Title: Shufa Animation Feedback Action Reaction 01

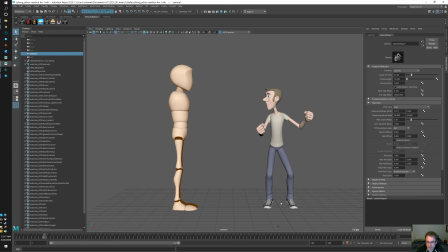252s
because there's so much force. So that's a big part of the force transition. So this, you do have, I can see the toes moving a little here. Let me just double check I'm recording. I am good.
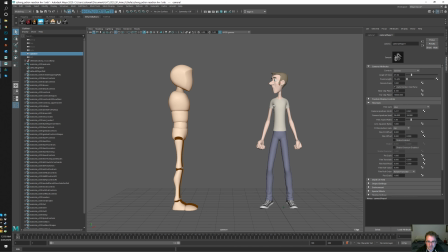269s
The toe's moving a little, but he almost has like this cool like twisting hop thing. Like his arms do this like backwards move, and the like movement kind of spirals through the arms.
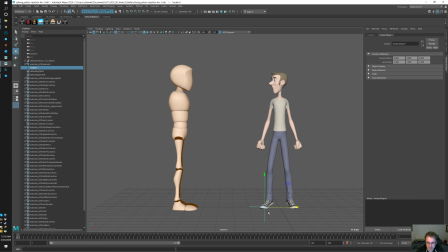283s
And then so I'll just put create locator.
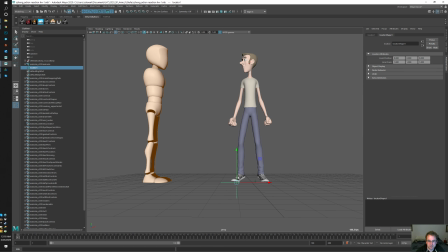291s
I'm just gonna put a locator by the front toe, just so we can kind of gauge
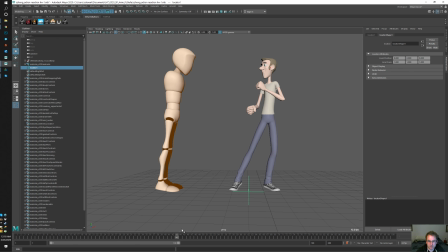302s
where he is, and then yeah, so he does end up landing forward, so I think you're kind of you're noticing it and you're putting it into the piece.
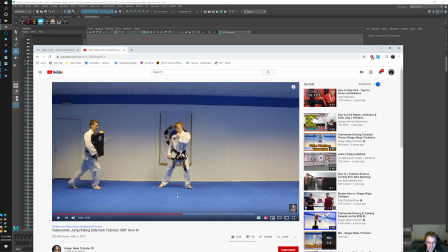313s
So that's good. Let's see how much farther forward was it. I'm sort of doing this because I was noticing something about the momentum didn't quite feel right.
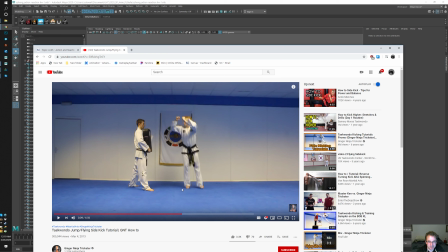333s
So I'm trying to go. Look how heavy that jump is. I think you lose me right away on your animation because this guy, he really gets into that hop, and it's a strong hop.
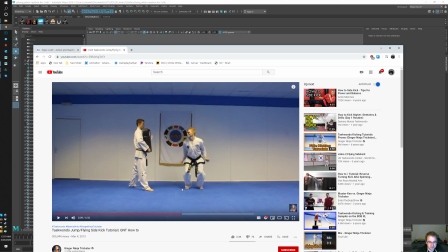346s
He's not like weak. He's just moving a lot. He just needs to build up like a ton of force because that force is like that's what's gonna hit that guy. So this force that this human is expelling onto the ground is sort of transferred into the person.
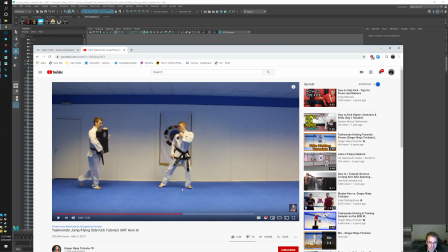364s
Okay, so there's a jump backwards, and then I love this pose here. That's good. Yeah, so he does step way forward, but he steps into it. You know what I mean? Like he goes, and he's way over. Like basically, look at where his hips are.
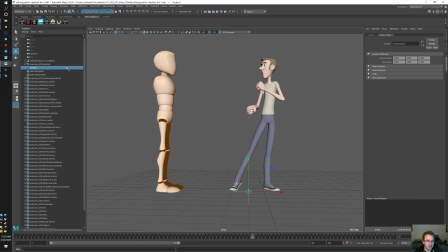385s
His hip is past where the foot started. So the foot starts right there. So your hips at the end of the animation
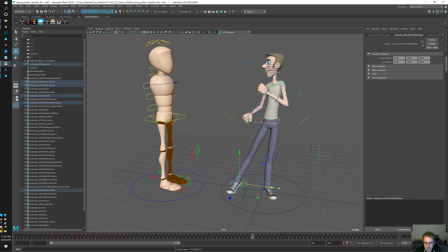402s
should be like way over there. So your whole end pose, is this what you're animating?
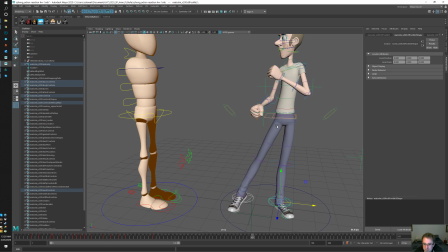408s
Is this the guy? Yeah.
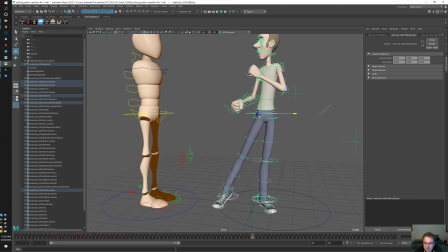Your whole end pose should be more like around there. And then I always try to not overextend the legs because the pop just feels so
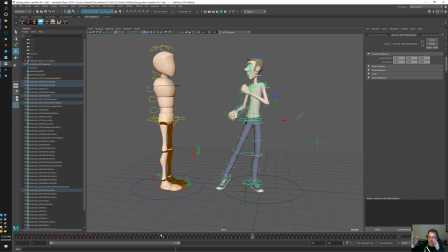430s
unnatural when the IK overextends. So that's sort of where your end pose is. So if he jumps, if you have him jump back, if you have him jump back more and down and then forward and then land more forward,
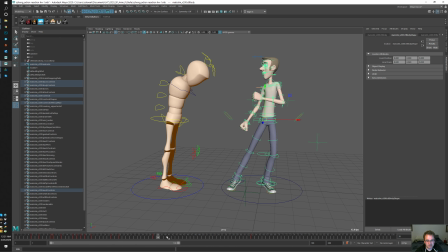448s
I think you'll, in general, just by doing that, I know it's a little bit of a rework on your anim,
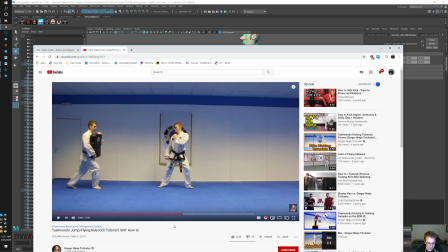455s
you'll add a ton more force into the kick than before. Okay, so let's look at the actual kick. If I didn't say this already, I really like your animation, man. It's really good. It's very entertaining, and you know it's a good sign when I look at it and I'm like, dude,
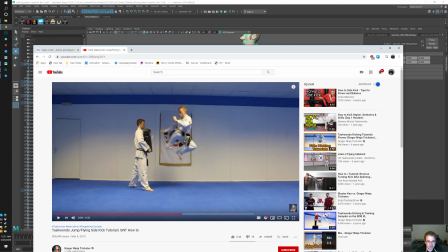474s
I want to get in there and like work on this animation because it's exciting. So look at this arc on this foot here. Bam! So it's like a curve, you know.
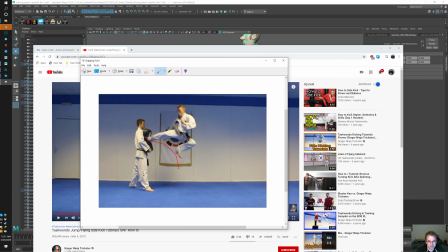489s
New. Let me draw on this real fast.
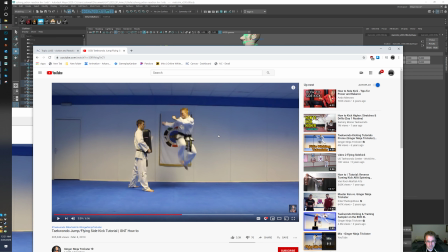492s
This foot kind of moves in this line, and then this foot kind of moves in this line a little bit.